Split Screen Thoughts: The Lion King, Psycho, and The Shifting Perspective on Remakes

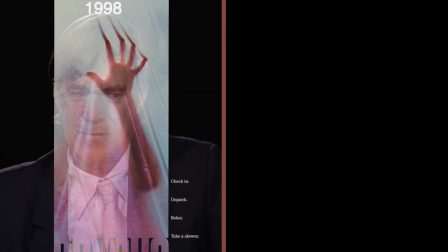5s
It's 1998 and Gus Van Sant has burdened us with a remake of Hitchcock's groundbreaking classic, Psycho.
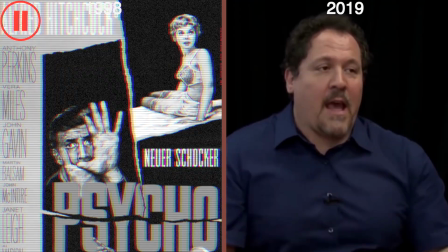13s
It's 2019 and Jon Favreau has blessed us with a remake of a timeless classic, The Lion King.
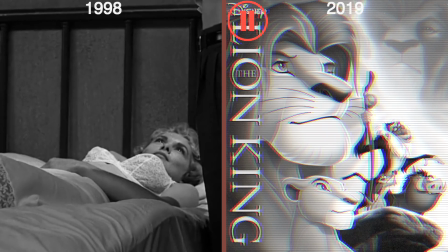19s
Opening on a scantily clad Marion Crane was a big fuck you to conservative audiences.
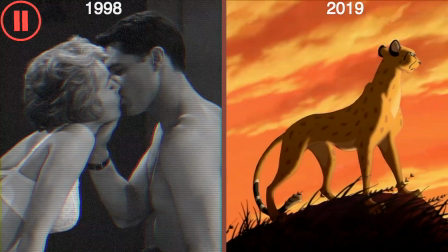24s
Opening on that sunrise proved cartoons could maybe one day mimic nature's beauty. Killing her halfway through was an even bigger fuck-you to narrative expectations.
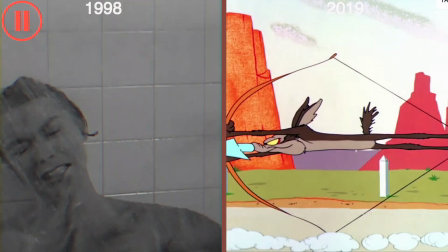32s
Killing Mufasa early also proved a medium primarily used for exaggerated comedy could delve into darkness.
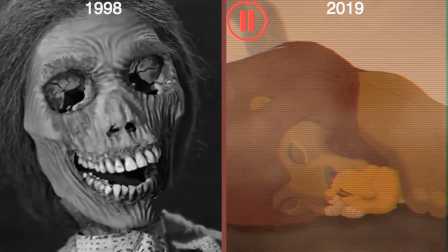41s
Every twist and turn in Psycho was a stab at unoriginality. Lion King was all about innovating.
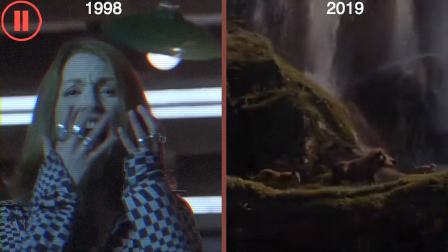47s
The idea of a shot-for-shot remake is revolting. To do a shot-for-shot remake is brilliant, especially with Favreau in the director's chair.
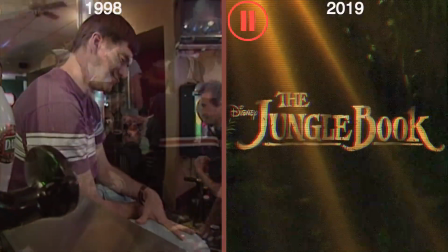55s
He just did the Jungle Book. Van Sant had just pushed cinema forward with Good Will Hunting. The star was a script.
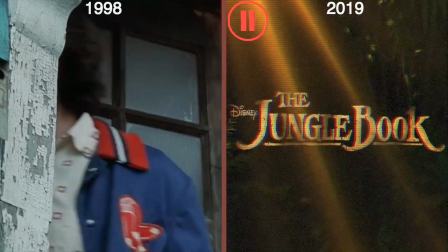61s Son of a bitch. He stole my life.
But without Van Sant there to make choices such as this.
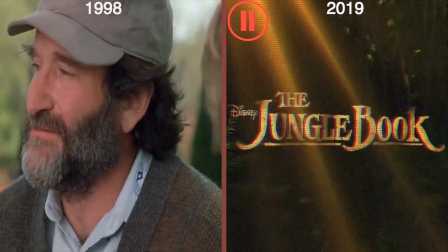67s I ask you about love. Probably quote me a sonnet.
Keep the camera moving until Will's in the shot as a way to visually communicate he's listening.
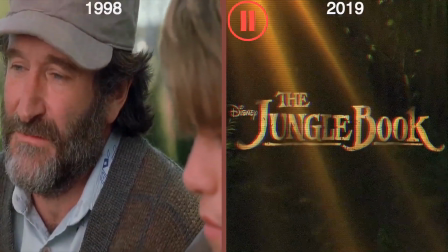74s You've never looked at a woman and been totally vulnerable.
Really listening.
Known someone that could level you with her eyes.
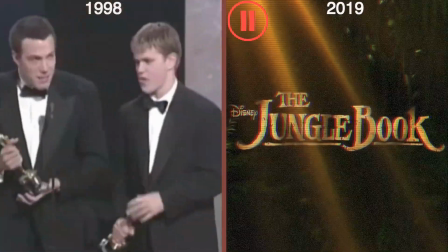80s
Without those choices, Good Will Hunting wouldn't have been Oscar-winning.
I just said to Matt, losing would suck and winning would be really scary, and it's really, really scary.
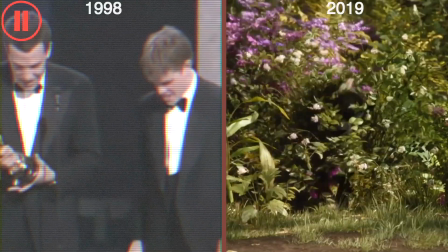88s
The star of The Jungle Book was the realism,
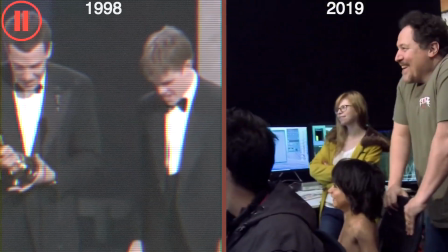91s
but without Favreau and the Disney machine making sure nobody strayed too far from the original, forget about your worries and your strides.
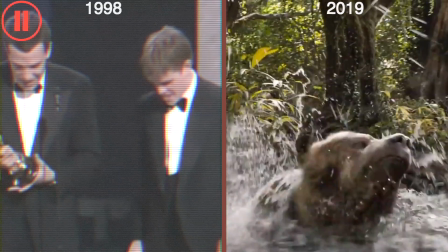99s
The film wouldn't have had the warmth childhood teddy bears and other artifacts from one's past half.
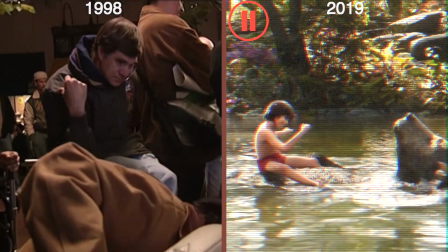105s
It's disappointing to see a director capable of the subtle but impactful choices made in Good Will Hunting, ditch invention, and regress into a remake.
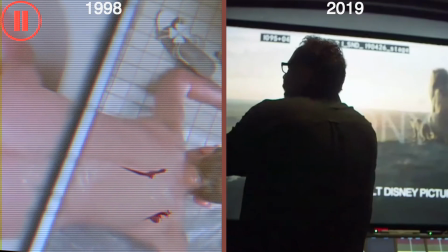113s
It's inspiring to see a director with access to such radical technology refrain from letting it muddy up the soul of our childhood films.
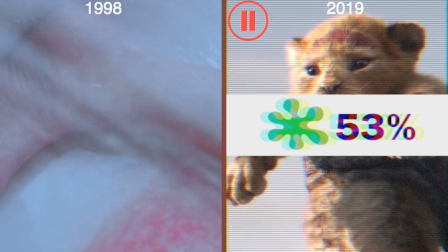120s
However, not all agree with this sentiment. I'm sure Van Tan has his reasons for remaking Psycho.
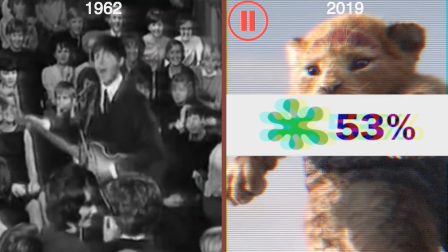125s We proudly prevent the Beatles!
These guys ascending as much as they did had a lot to do with the time they spent performing covers.
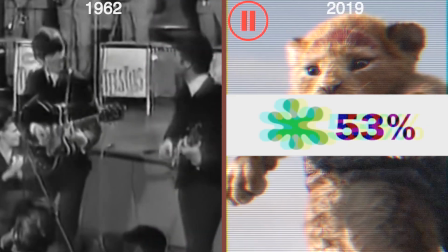134s
Learning the ins and outs of proven pop songs only made their religion as strong.
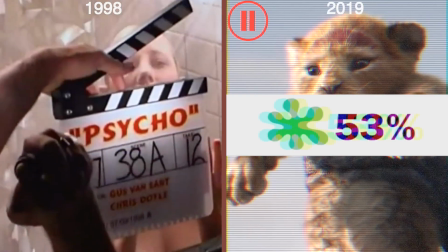141s
Learning the ins and outs of a proven horror movie like Psycho might have the same effect on Van Sant, but you don't release your cover of Psycho to the public.
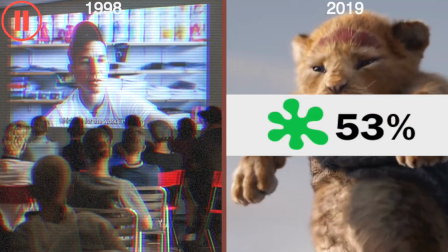148s Boo! You stink!
You screen it for your Cinema 101 class. Critics have grown weary of the spike in remakes and sequels, and I get it.
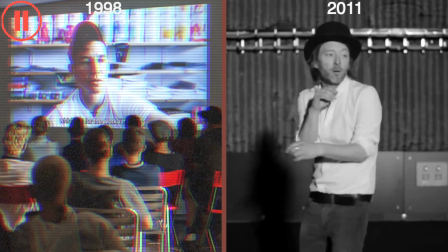157s
Radiohead ascended from stars to legends when they let technological advancements govern their songwriting.
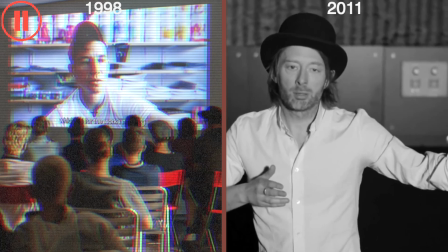164s
Ditching the past and getting weird made them pioneers of sounds still being explored today.
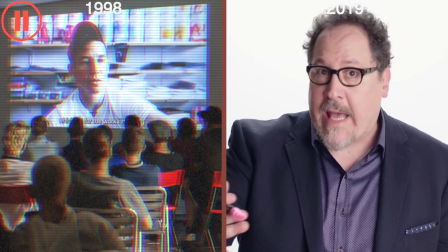171s
Ditching the past might have had the same effect on Favreau, but you don't ditch perfection.
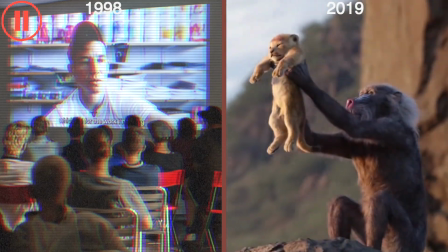177s
You praise it by repeating it.
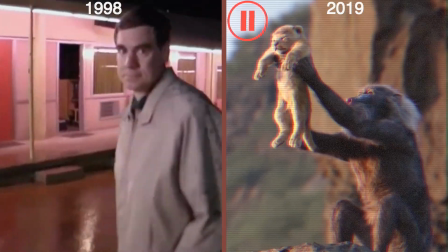178s
Along with defending the benefits of learning the ins and outs of Psycho, Vansan might also say he was able to do what Hitchcock himself was barred from doing.
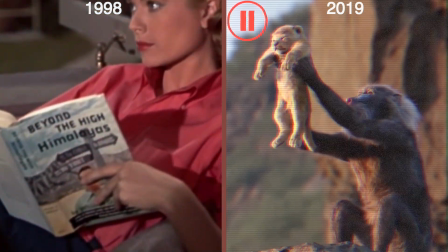186s
The color in Rear Window alone makes one wonder what Hitchcock might have done with red in the shower scene.
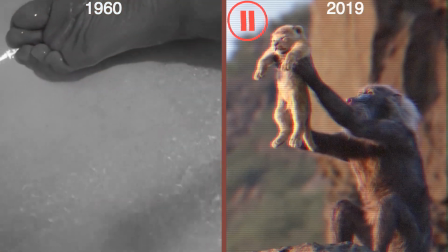192s
But 1960s censors barely permitted the scene in black and white.
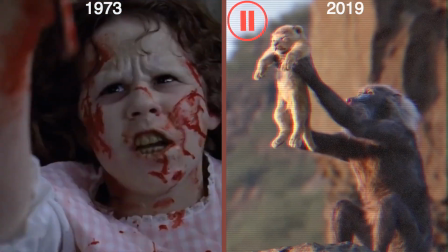195s
Thanks to a growth in core attraction, particularly in horror movies, Bantan was able to unveil the full extent of Psycho's gruesomeness.
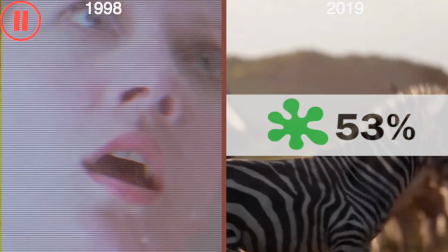204s
Those same wary critics might also say Favreau is doing nothing the original creators didn't already do.
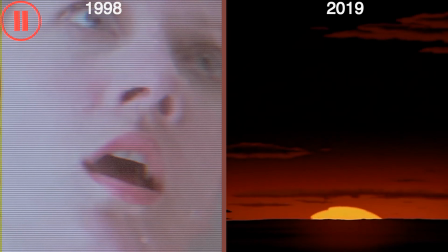210s
But that's not true. As I said earlier, the original Lion King's opening showed animation could maybe one day mimic nature's beauty.
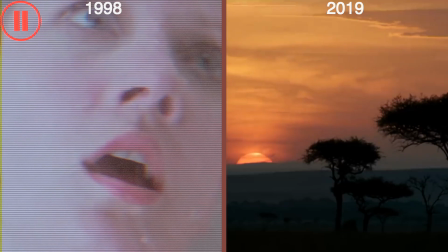217s
Favreau proved the prediction correct by making a photorealistic Lion King.
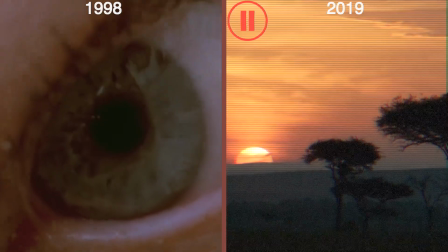221s
However, in fulfilling Hitchcock's vision, Van Sant ignored the director's cry for cinematic revolution.
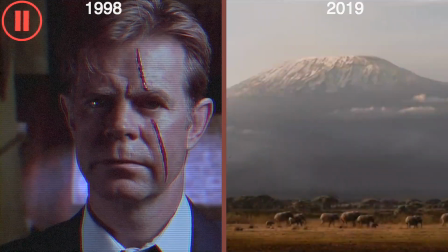227s
Favreau's photorealism helped fulfill Disney's original vision, and it did so without ravaging the bones.
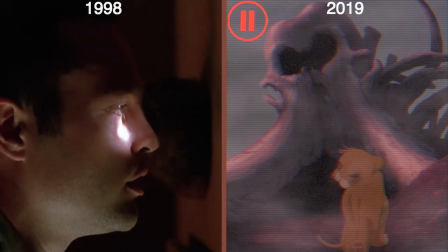233s
Aside from the color, cast, and audible faps, the film is a needless copy of a classic we all already have a copy of at home.
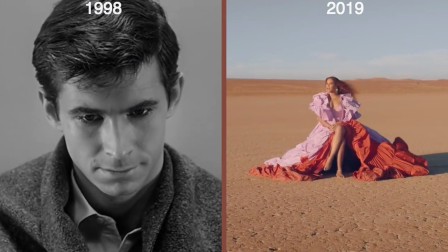242s
Aside from the image, cast, and a couple songs, the film is a much-needed update of a classic.
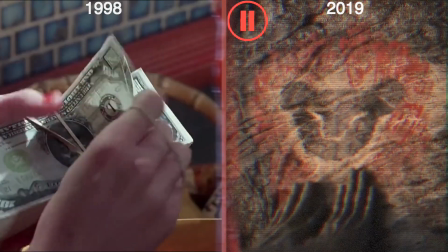248s
Having earned only half of its $60 million budget back, The movie has failed. It is succeeding.
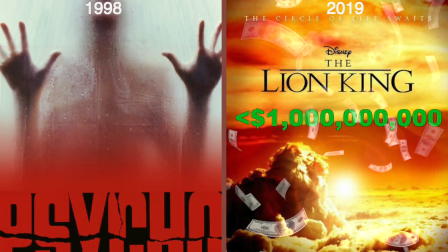253s
And films like it can expect to succeed too.